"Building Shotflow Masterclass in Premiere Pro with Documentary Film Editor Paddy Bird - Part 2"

that's a really good way so we've got this these two concepts which we're going to look at in detail which is the reverse domino theory and the idea of the horizontal grid how are these shots linked together now
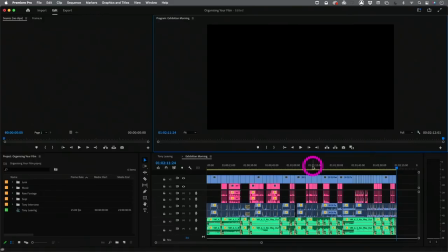[10:16]
let's go a bit deeper now that's going to let's just really start to do
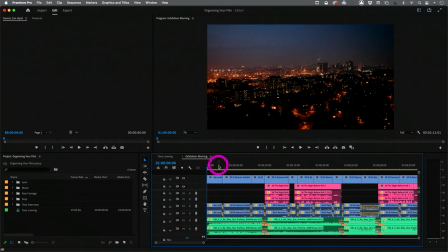[10:21]
some some deep level of analysis here is what makes these these kind of work when shot together and what we're going to do is we're going to analyze this sequence and look at what's working and why and then in part three I'm going to do a live cut so I'm going to take
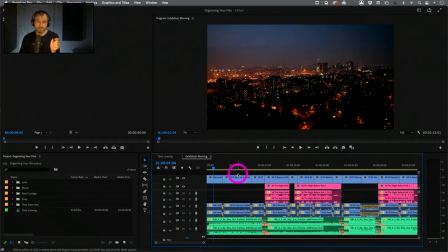[10:39]
some raw footage and I'm actually going to cut this stuff together and talk through what I'm thinking at each moment and seeing if these shots cut together so let's do this analysis first and And then in part three, we'll do a live cut and specifically paying attention to shot flow. So here we go.
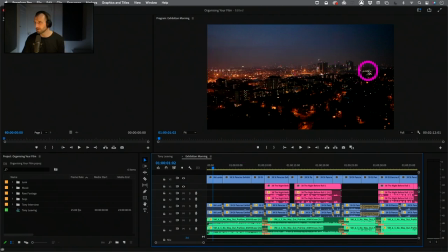[10:57]
We've got a nice big establishing shot of London at this time in the morning. It's a high angle shot, quite cinematic. That's nice. So that stands on its own. That's what we would call an illustrative shot. Shots can be defined really, most of the shots can be defined by,
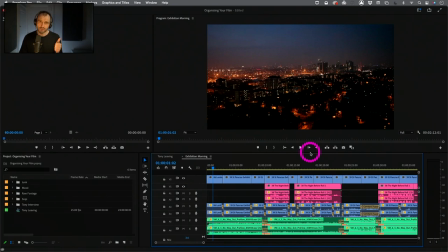[11:14]
is it a singular image that's illustrating a person, place or thing? or is it a sequential shot so is it illustrative or is it sequential and that's a really good question to ask ourselves because the sequential shot is b-roll that's usually been or actuality that's usually been shot
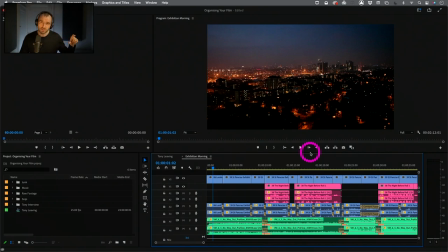[11:33]
as part of a chain of events so a camera operator will go in and follow something or someone or an object or over a course of a period of time and they will break down the action that happens could be 30 seconds like making a cup of coffee or it could be two hours and then we'll break it down into
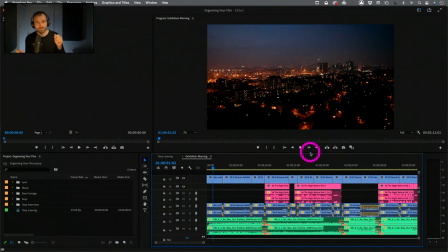[11:52]
different shot sizes so that's a really nice understanding of how that helps us with shot flow illustrative singular images like this shot here uh it's not part of a chain of anything it's just the singular image
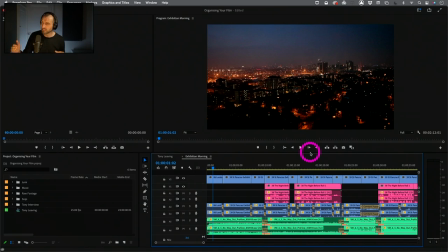[12:06]
that is illustrating a time and a place and a location London 5am or 6am whatever it is dawn or sequential and you're going to see some sequential stuff here this sequence is mostly
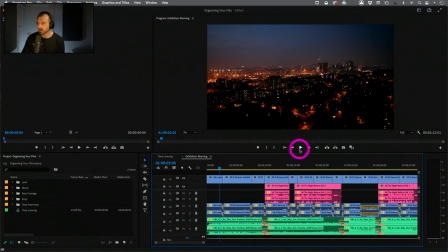[12:24]
sequential so that's a nice shot there how are we going from here to here okay so we've got a static
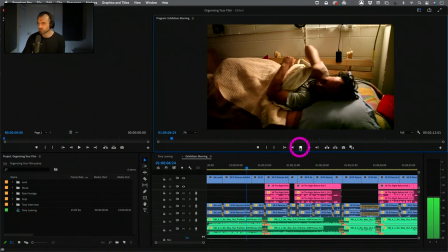[12:30]
shot Tony's turned on the light he's is sleeping in his office and we just have a nice little bit of um yawning there
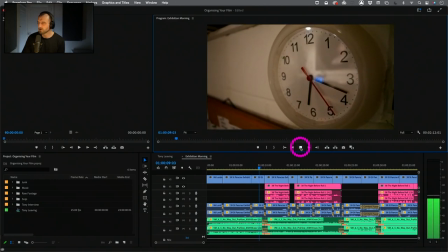[12:40]
he's turned on his light okay another static shot we're seeing the time so it's just after it's just coming up to 20 past six in the morning again these two
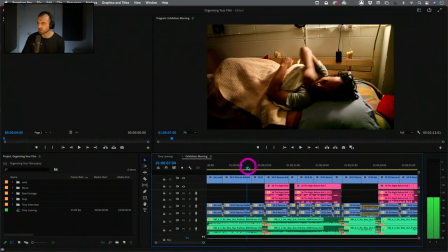[12:50]
shots are nice wider shot what's going on they're static there's no there's no
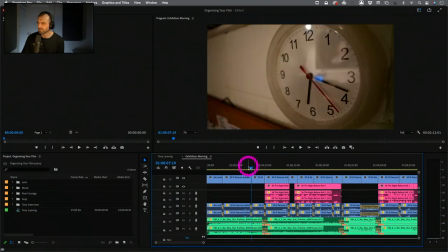[12:54]
there's no movement around there over over here so we've got a wider shot we've got a close-up remember the reverse domino theory that's nice this
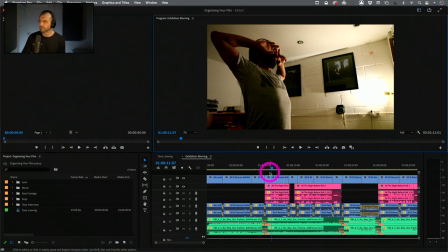[13:04]
is different okay then we've got cut back to him it's a slightly lower angle shot once he's got up but it's a kind of mid shot isn't it it's a mid shot so we've gone from close to mid you know a mid shot
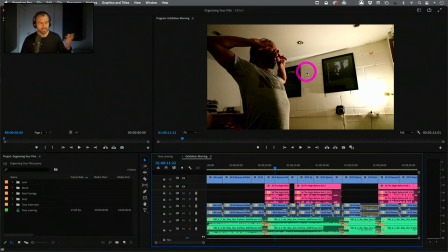[13:17]
is like cutting him off at the waist you know these these are kind of interchangeable and television does it slightly different from film and you know it's all a bit you know it's all a bit different in terms of the terminology but that's roughly what we're doing so let's go from
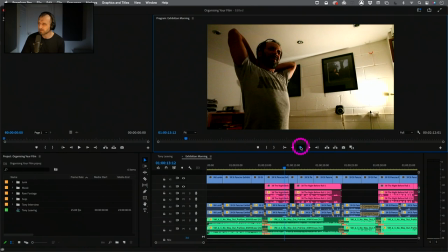[13:32]
there and look at what we're doing is there any action or movement in here this minimal is to go over the cut not really okay so we've cut straight here there's a compression of time in between these two now the audience will swallow that they will be totally fine
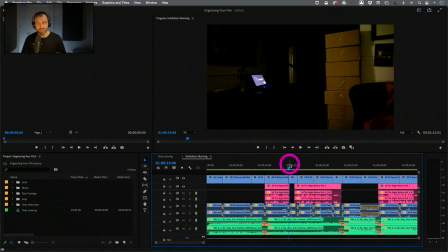[13:48]
with that that's not a problem as long as there's logic in the shot flow and there is so we've gone from a mid shot to a wide shot so